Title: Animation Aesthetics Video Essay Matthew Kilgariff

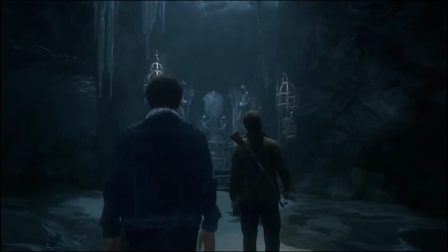(0:00)
When animation techniques have come so far as to produce lifelike visual effects and breathtaking scenes from modern video games, it's easy to forget where the roots of the animation form were.
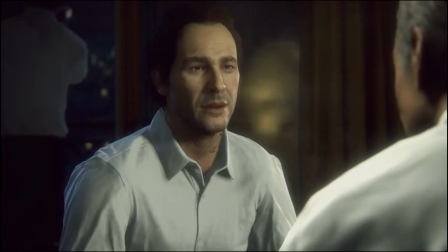(0:09)
Often cited as the Bible of Animation, the book written by Frank Thomas and Ollie Johnson pioneered the 12 principles of animation. Despite being released in 1981, the techniques written there are still widely used today in all forms of animation. The principles used together produce the illusion of characters adhering to the laws of physics and purposefully altering these techniques can either make a character hyper-realistic or more of a cartoon hyperbole.
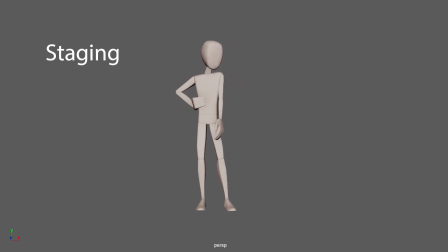(0:31)
When cartoonizing a character, the most important principles to focus on are staging, appeal, timing, moving holds, anticipation, and squash and stretch.
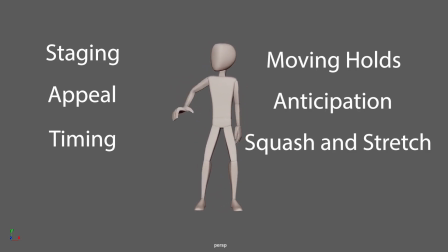(0:39)
In essence, each of these techniques work to exaggerate the motion, which in of itself is another vital technique.
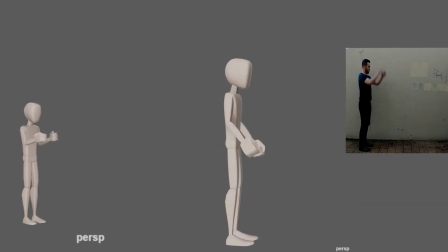(0:45)
Timing works to communicate certain aspects of a character.
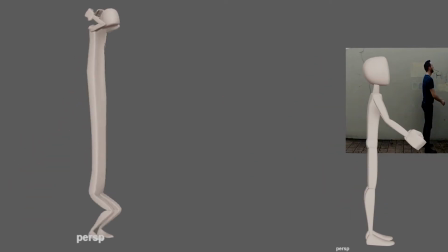(0:47)
By shifting how the audience would expect a certain thing to move, the animator can subvert the expectation on the viewer and make it move similar to something else. In a very realistic jump, the character bends down slightly and is consistently acted upon by gravity during their jump, which brings them to the ground.
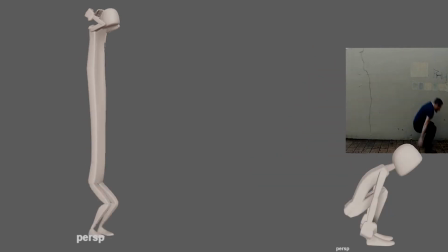(1:02)
By incorporating moving holds to adjust the timing, you can shift the anticipation provided to the audience.
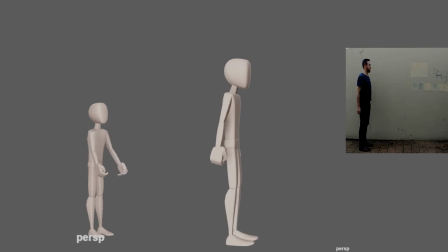(1:07)
In a cartoon jump, if moving holds are incorporated in the wind-up, it anticipates a larger jump.
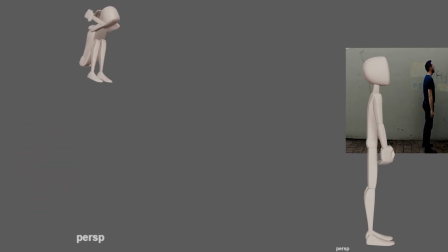(1:13)
Similarly, you would expect them to reach a higher point in the air. In this way, you can even exaggerate the action further by keeping them in the air longer than the audience expects.
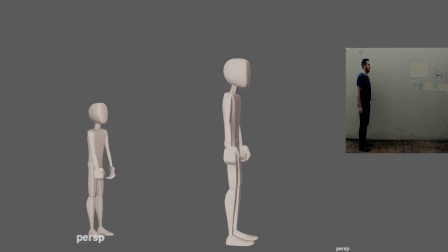(1:21)
By having the character react in a similar way to the audience, you can bring about similar qualities between the audience and animation, thus improving the appeal of the character. By utilizing squash and stretch to have the character stretch towards the ground and squash at the heavy impact, you essentially introduce anticipation to the form.
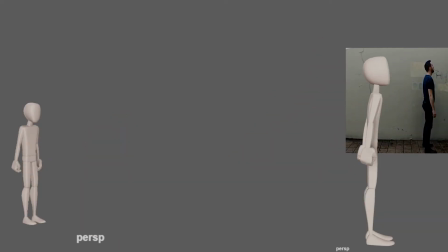(1:37)
It looks as if the character has been stretched like a rubber band, which you would expect to spring back into place and squash once let go.
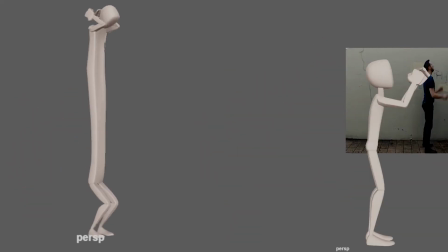(1:44)
Similarly, staging needs to be effectively used to draw the audience's eye to the most important aspect of the scene.
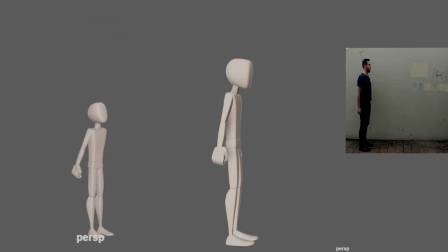(1:48)
If the character is going to jump really high, a strategy could be to zoom out on the scene.
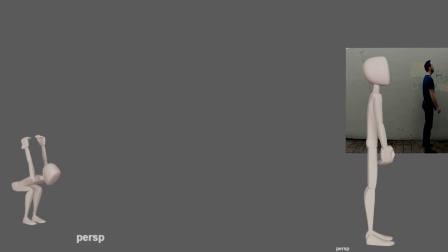(1:52)
This would also work to anticipate how high the jump would be as the audience would understand that the top of the image, which begins empty, will have movement to focus on later.
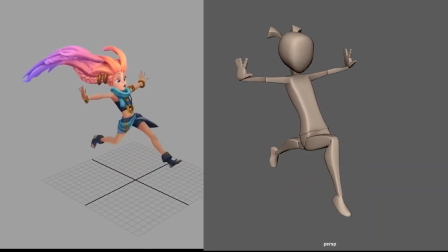(2:01)
Furthermore, these techniques can be utilized to create striking, identifiability, and character movement. Zoe from League of Legends has a very unique appeal to her walk. Her appeal comes from the childlike wonder instilled in all of her movement. She takes huge strides out of excitement and holds her hands out to feel the air breeze through her fingers. especially since her character often flies she spends a large
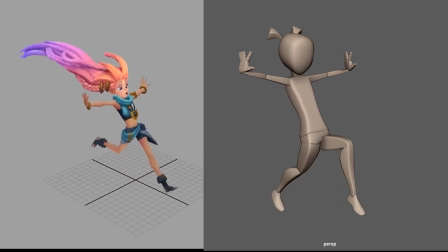(2:21)
majority of her movement floating through the air this especially this is especially shown through easing into her highest position but then extremely quickly reaching her foot to the floor the secondary action of her arms bouncing up and down exaggerates the weight with which she hits the ground she falls to the ground
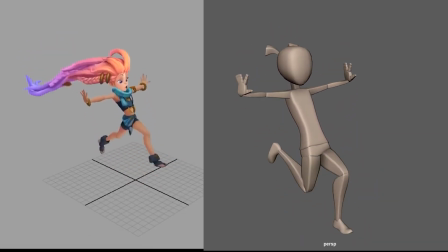(2:36)
with her essentially jumping on each step drag follow-through and overlapping action can most clearly be seen in the way her head moves in reaction to the driving force of her huge strides her head bounces up and overlaps with the main action of her running.
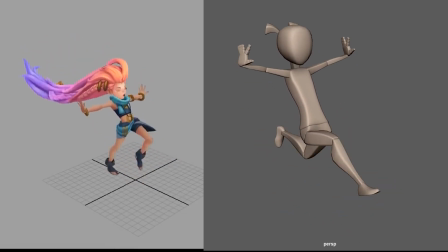(2:48)
This movement follows through after the main action of the body rising up to the air, but slightly drags behind. By understanding and effectively varying these 12 principles, animators can achieve an infinitely wide range of unique and stylized characters.